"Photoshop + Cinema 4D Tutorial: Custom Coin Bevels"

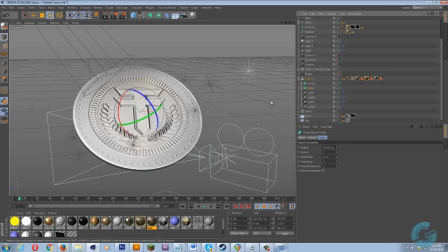And then last but not least, as far as with the coin goes, you want to make sure that you have very good lighting, in which in my case I go with my normal setup. I have a sky
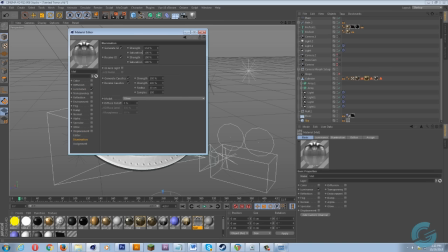for my global illumination, in which I always crank up the strength of the illumination from the texture a bit.
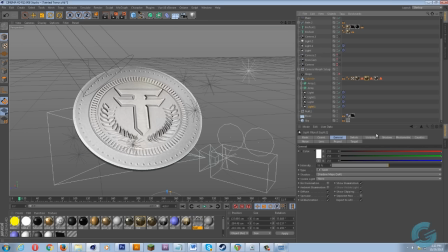And then I got 4 spotlights, of course. I'm not too sure if these are emitting caustics or not, and of course they are. 4 spotlights, and then I got
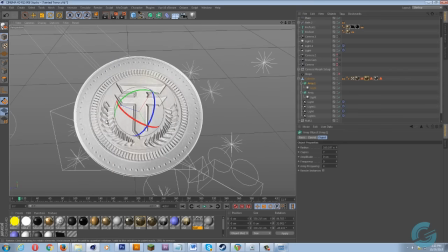14 lights that are going right around it, very up close.
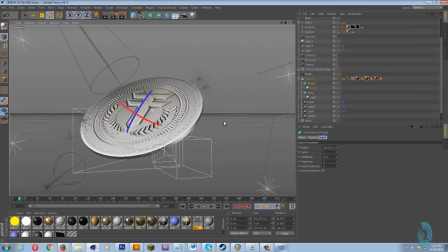And so what this is able to do is I'm able to get a very dynamic lit texture right here.
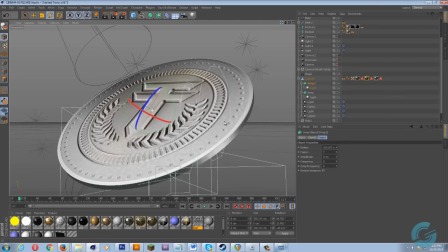And again, I'm pretty much like cheating my way through, but it's yielding fantastic results.
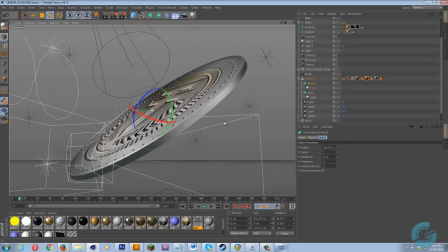And then when I bring it into like post-processing and After Effects,
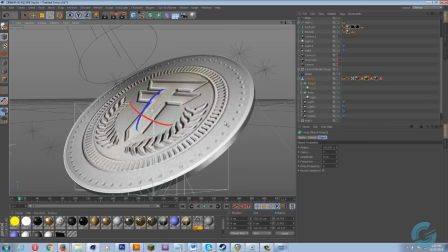it just really sells the effect after I color correct it at depth of field and things of that nature.
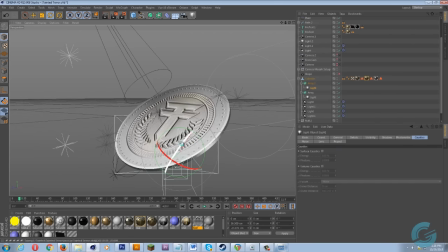And sometimes in my animations, I will animate these lights.
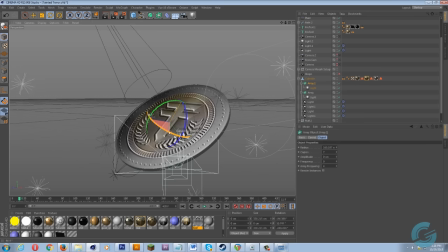Like I'll have these kind of like spin around, and as you can see, it really messes.
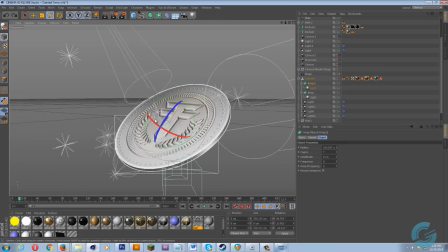It kind of gives you how to explain it.
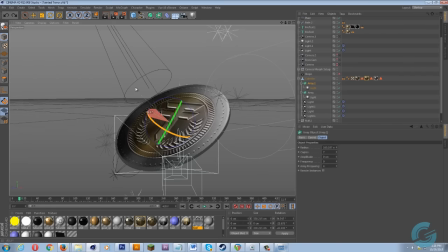Like a dynamic light going on, to where it doesn't look so bland. But then again, also camera movement will take care of a lot of that for you.
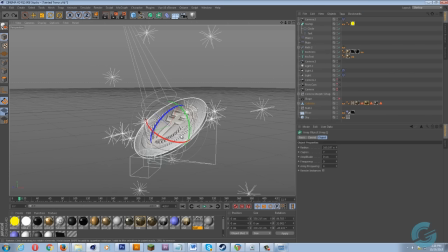So this is how I made that very realistic coin for my buddy Tainted Terror.
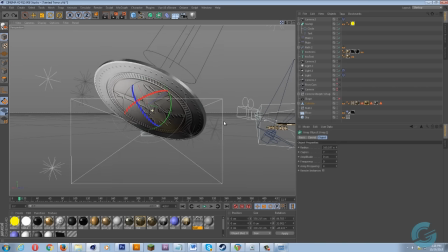He is a Twitch streamer, just got partnered, so congrats to him.
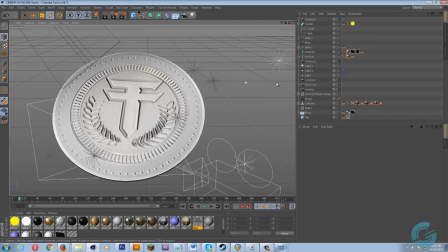And yeah, that's pretty much it. So I will see you guys in the next tutorial. So y'all take care.